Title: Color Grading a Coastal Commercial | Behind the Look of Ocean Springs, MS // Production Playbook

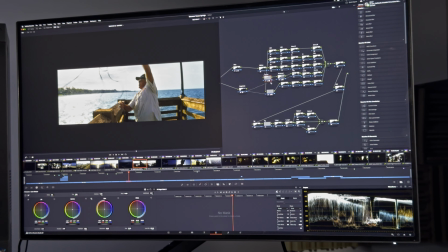And then what I also did was, whoops, I got him and then the sea.
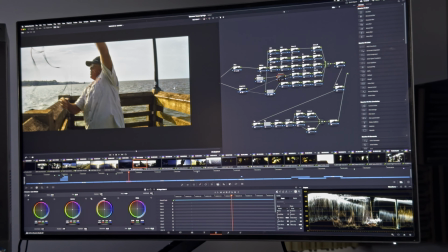And when I did that to the sea, as you can see,
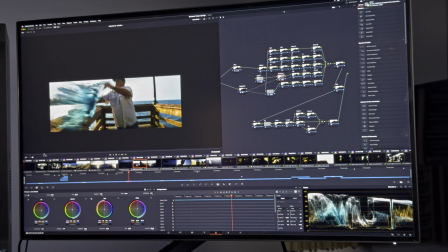this wood really pops out. So we have the skin tones, that blue, the wood, and the sky.
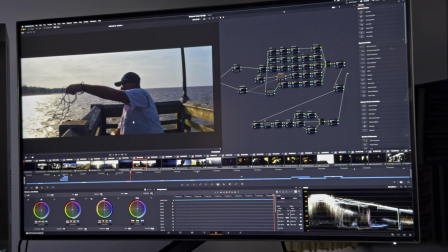So I really like this shot. We started off here and then we finished off there.
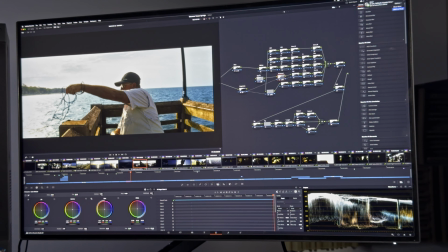So
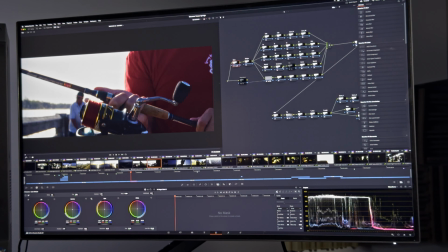then we go to the next one. This is more or less the same. I did more or less of the same thing. Boosted up the luminance in it.
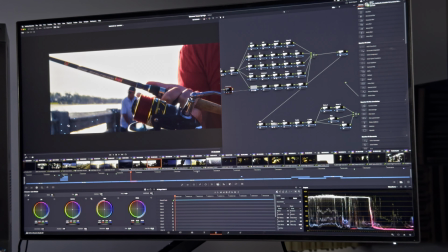Did a couple of selections, especially to get the wood looking the same as the other one. I didn't bother to grab the old man because I felt that, sorry, I didn't really grab the man because I felt that it was such a fast move that
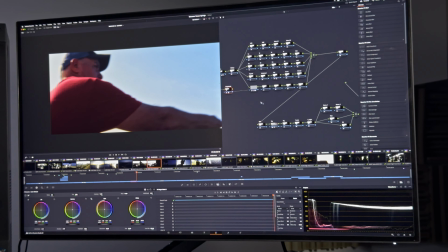I just didn't.
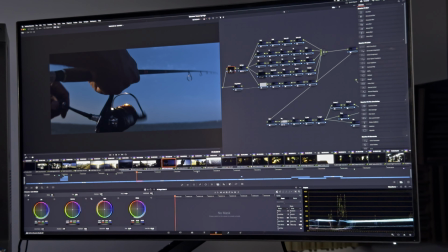Then for this one as well, I basically did that.
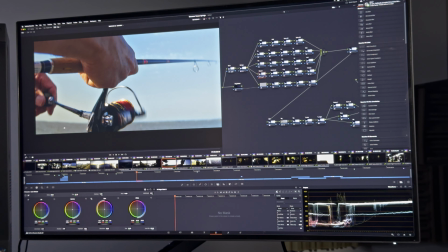I didn't like the sea right here. It looked a bit brownish, so I liked it like that,
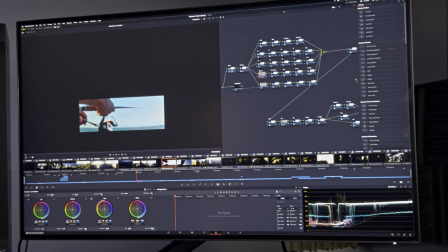which brings out the skin tones and the red and all of that beautiful color separation.
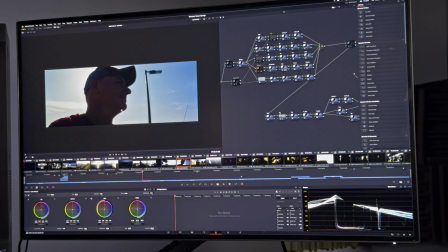This was a hard one. Well, not hard because it was pretty easy to select the face with a magic mask. As you can see, I grabbed his face here. Well, first I did the balance. I pulled up the highlights.
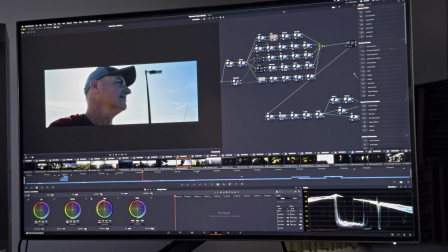Then I made his face look brighter so we didn't lose him.
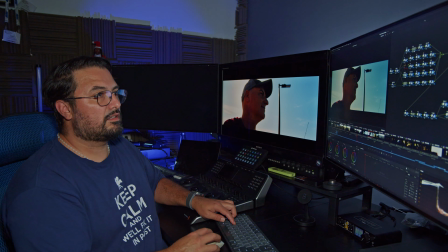But see how now I can see his face? I'm gonna reset this before okay.
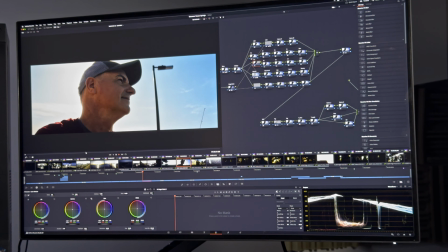So it was like this. We ended up with him looking, I mean, we can see his face, so it's all good.
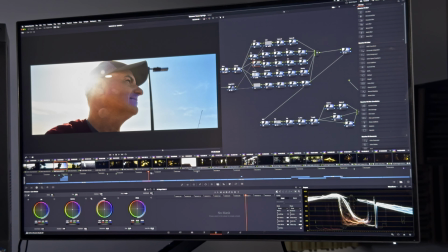Then another shot that I really liked was were these shots here.
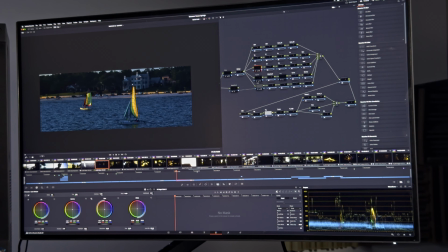This one, yeah, that one. You see, I started off with this. That's after the LUT that I applied. So I brought up the light here. So we were more like in a sunset kind of mood.
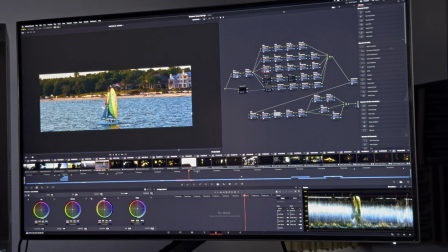I made the sea more cyan. This is a magic mask for the sails, I think. I'm not even sure. Or the sky.
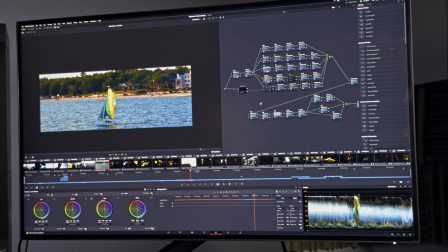I think it's the sky. Yeah, it should be the sky. I'm not gonna do that now because it'll take a while. But it was for the sky. It's pretty subtle, the effect. Okay, then we have this one. That's for the boat sails.
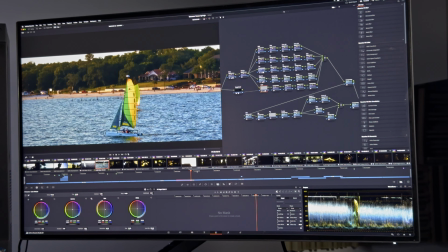to make it warmer. And yeah, that's a transition that Jacob put.
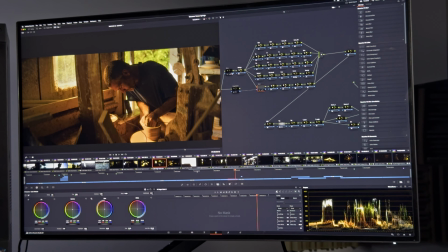And then this one, for example, there's so much warmth here that first I boosted up the midtones and the shadows.
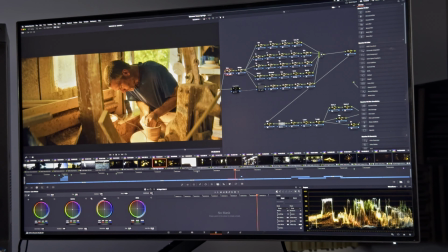The highlights were left almost at the same spot.
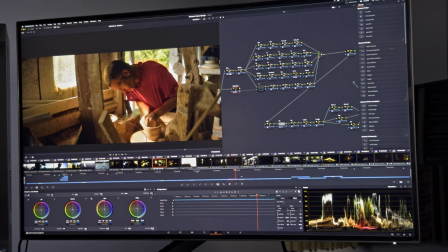Then I did a magic mask on the guy's shirt just to try and bring out some blue in it.
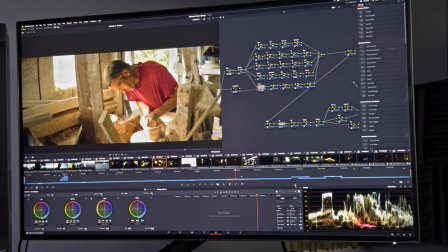So what I basically did was, let's take the selector out.
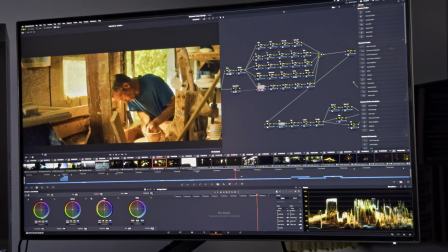See, I pumped up the blue so it would have more color separation on it. So I really like that.
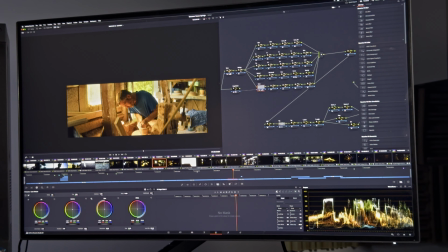There's also this like bluish elements here that help give it that mood. Then let's go to this one.
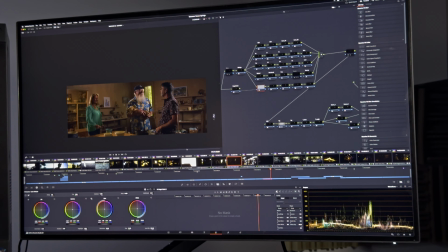Okay, this one, for example, there's lots of warmth here. I brought up the lights
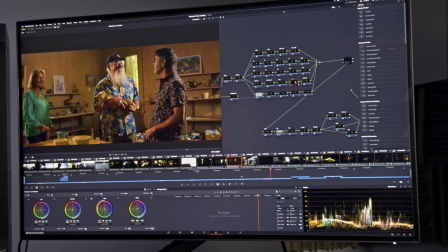and I brought down,
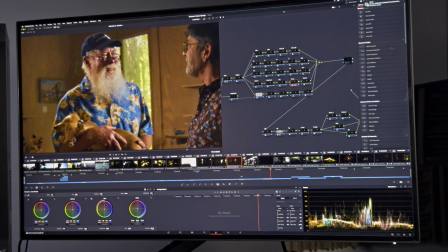I try to boost some of those blues more so that it plays good with all the wood that there is all around them.
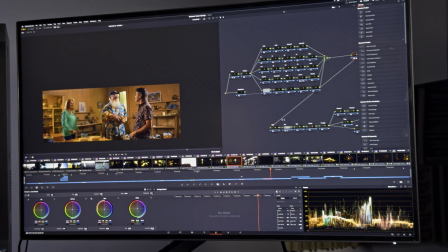Boost it a bit more. And that's basically it.
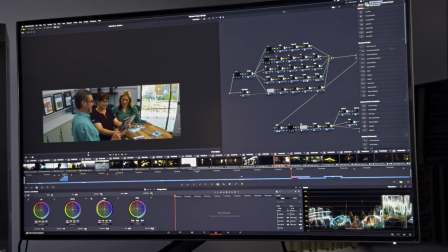That was an easy one. This one, for example, I felt that there was too much light on the sides and we were losing the characters. So what I did was I vignetted them so we have less light on the sides.
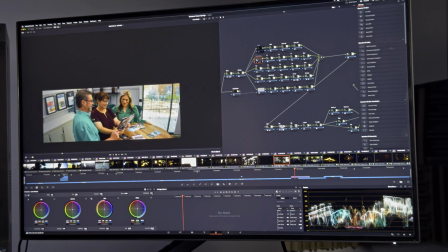This is the balance I did. We desaturated these trash cans so you can't see them.
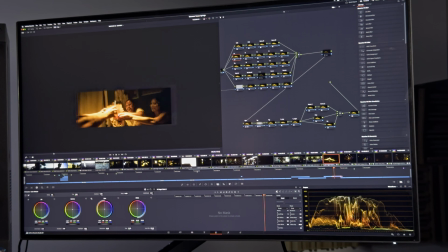Here, this wasn't such an interesting one. This one, this is an effect I should have turned off. We start doing this balance. I like it a bit more green. Then we give it a bit more of the red to make it warm.
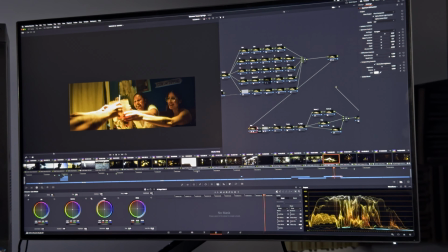Then I use a no effects, which is the same, the aperture diffraction, which helps make it look more dreamy. And that's the shot. Then this is a nice one that I really liked as well.
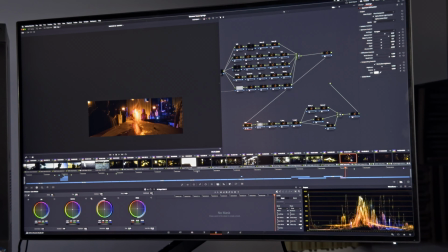In fact, let's look at this other one, okay? So here, I grabbed him. I separated his face so that we could see him better.
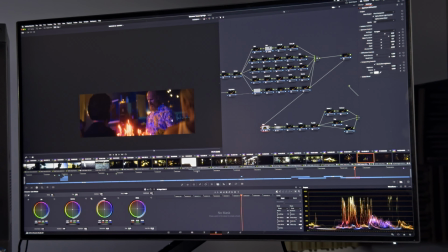And then look at what that does. It's magic. It's that aperture diffraction that really helps with the highlights. I mean, it can help, and it could also mess with the highlights a little bit if you're not careful with them.
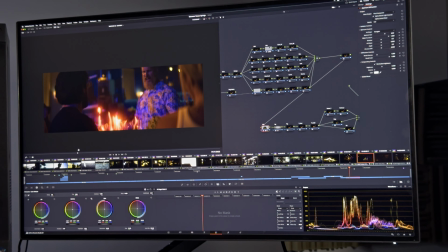But yeah, this makes it look more like dreamy, I think, or I feel.
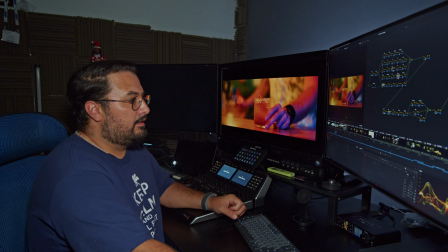Okay, so for the last shot, what I did is basically the same thing.
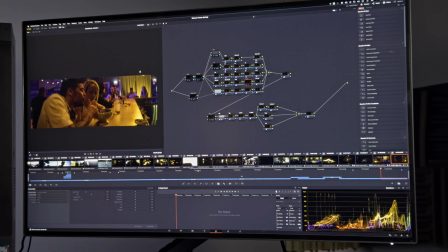I like starting with the balance at the beginning. This is what we get straight from the LUT that we've added at the end. So what I did is I like that blue instead of the magenta.
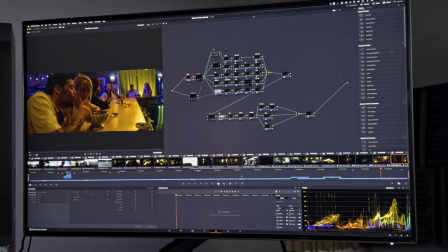I think it plays better with the warmth and the green. I denoised it. I then lifted these two guys up so that we can see them better because they were a bit in the dark.
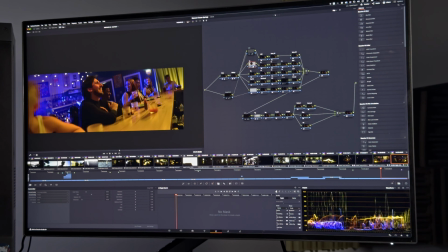So we have this. These guys look okay.
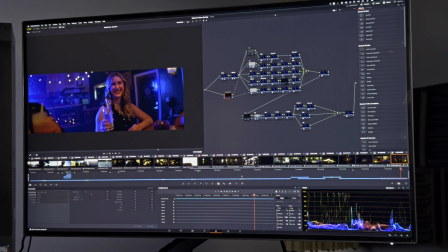And then on her, what I did is I did a mask here. Let me just show you.
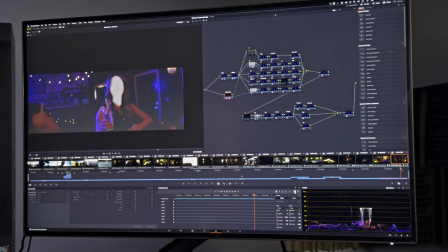Okay, so I masked her out so that she was more visible to the light. Let's take this thing out. So the magic mask on her follows her throughout the whole shot.
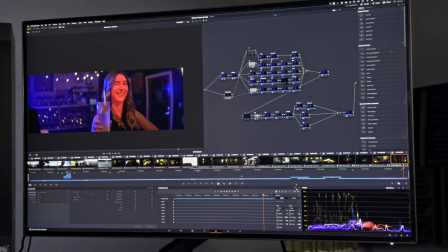And what that does is I added this other node here that's attached to it so that her face pops up more. And she doesn't have that like bluish light on her as much. We tried to reduce it as much as we could. Then